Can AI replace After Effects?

Things may change when you check it, but I think it's worth your time. It is more expensive, but it will give you slightly better results.
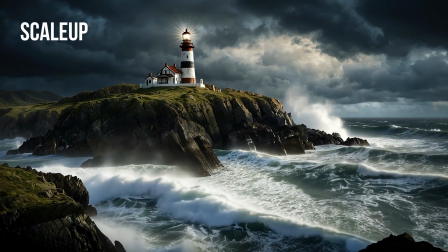Now, both tools process the clip in about 90 seconds on my MacBook Pro M4 Pro.
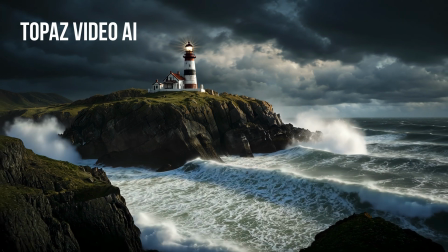At the end, I chose Topaz Video for the next phase. And here's how I built the final shot in After Effects.
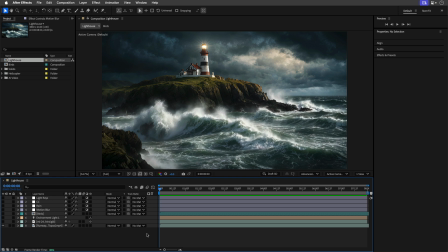I've created a 4K comp at the size of the upscaled AI clip.
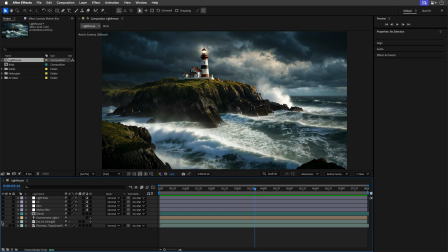And then I've added this free MI24 Hint helicopter model that I got from Sketchfab.
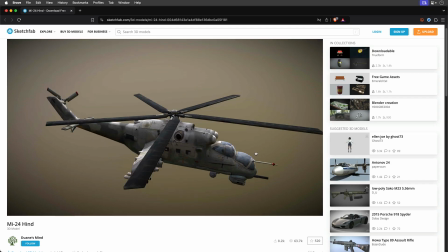This model is courtesy of Dwayne's Mind, and there's a link to it below if you fancy downloading and try it yourself.
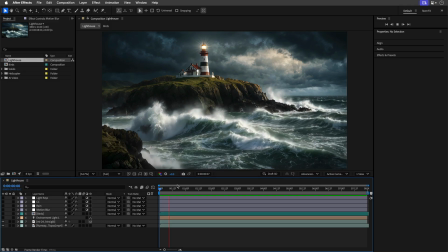I've enabled the embedded animation inside this clip and added a time remap
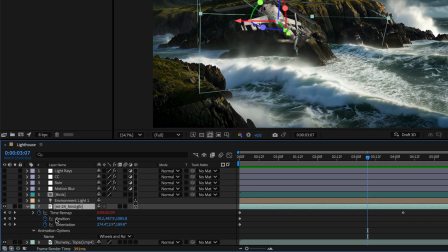keyframes with the loop out expression to control the speed of the propellers.
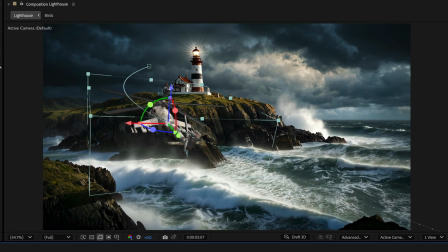Then I've animated the 3D path of this helicopter to simulate a realistic motion.
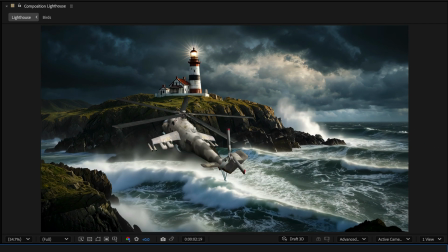I've also added and adjusted the lighting to match the AI generated environment,
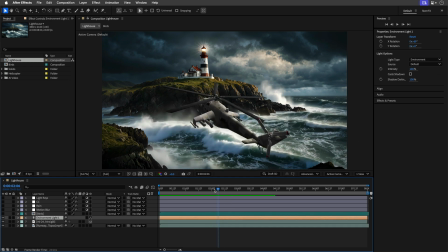and I added few atmosphere elements. Now I started with my free rig for this flock of birds, and you can download it with the link that you have down below,
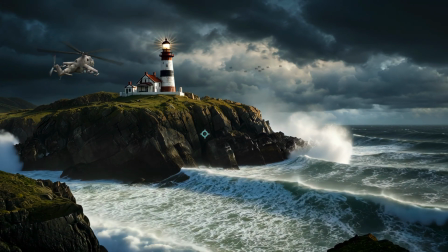and top it off with some motion blur, rain, and color grading.
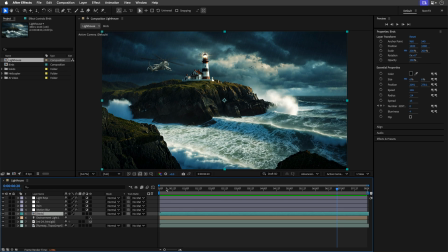And finally, I've added a CC light rays effect, and this helps to tie it all together.
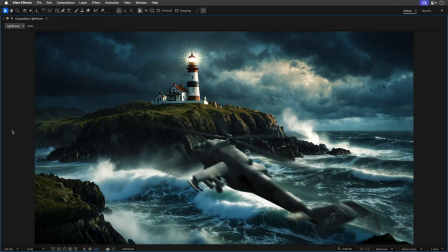Now, you can even add more stuff like lighting in the sky,
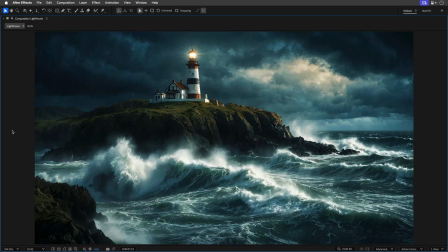additional clouds, and maybe more rain, but I decided to stop here. And this is what differs us from AI. you'll need to know when to stop. Now, you can always upgrade it by adding some sound effects and some eerie music, and this is how it ended up.
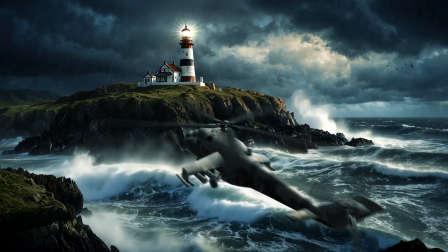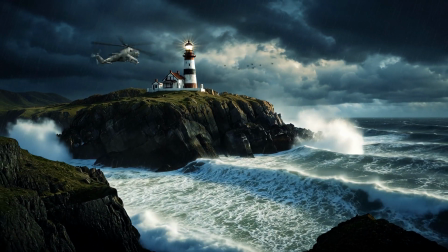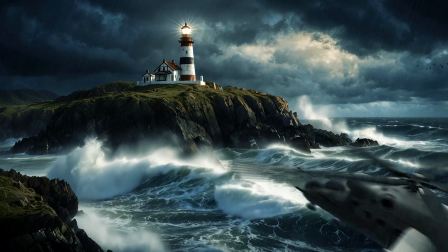I think the result came out pretty well. This test proved that AI is more of an assistant than a replacement.
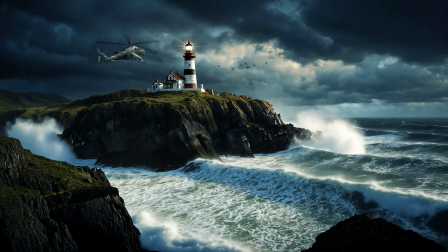It's a feature, not a tool. And this is of course true for now.
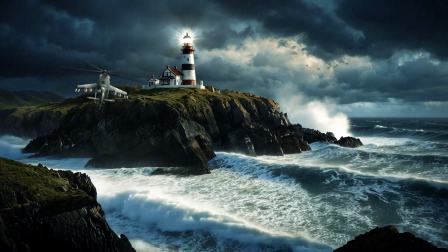It's fast moving, so who knows what will happen next. Now, I want to know what you think. Am I missing better tools? What do you think about the tools that I've used? Do you use something else? Let me know in the comments below. And as always, thank you so much for watching. I'll see you again in the next one.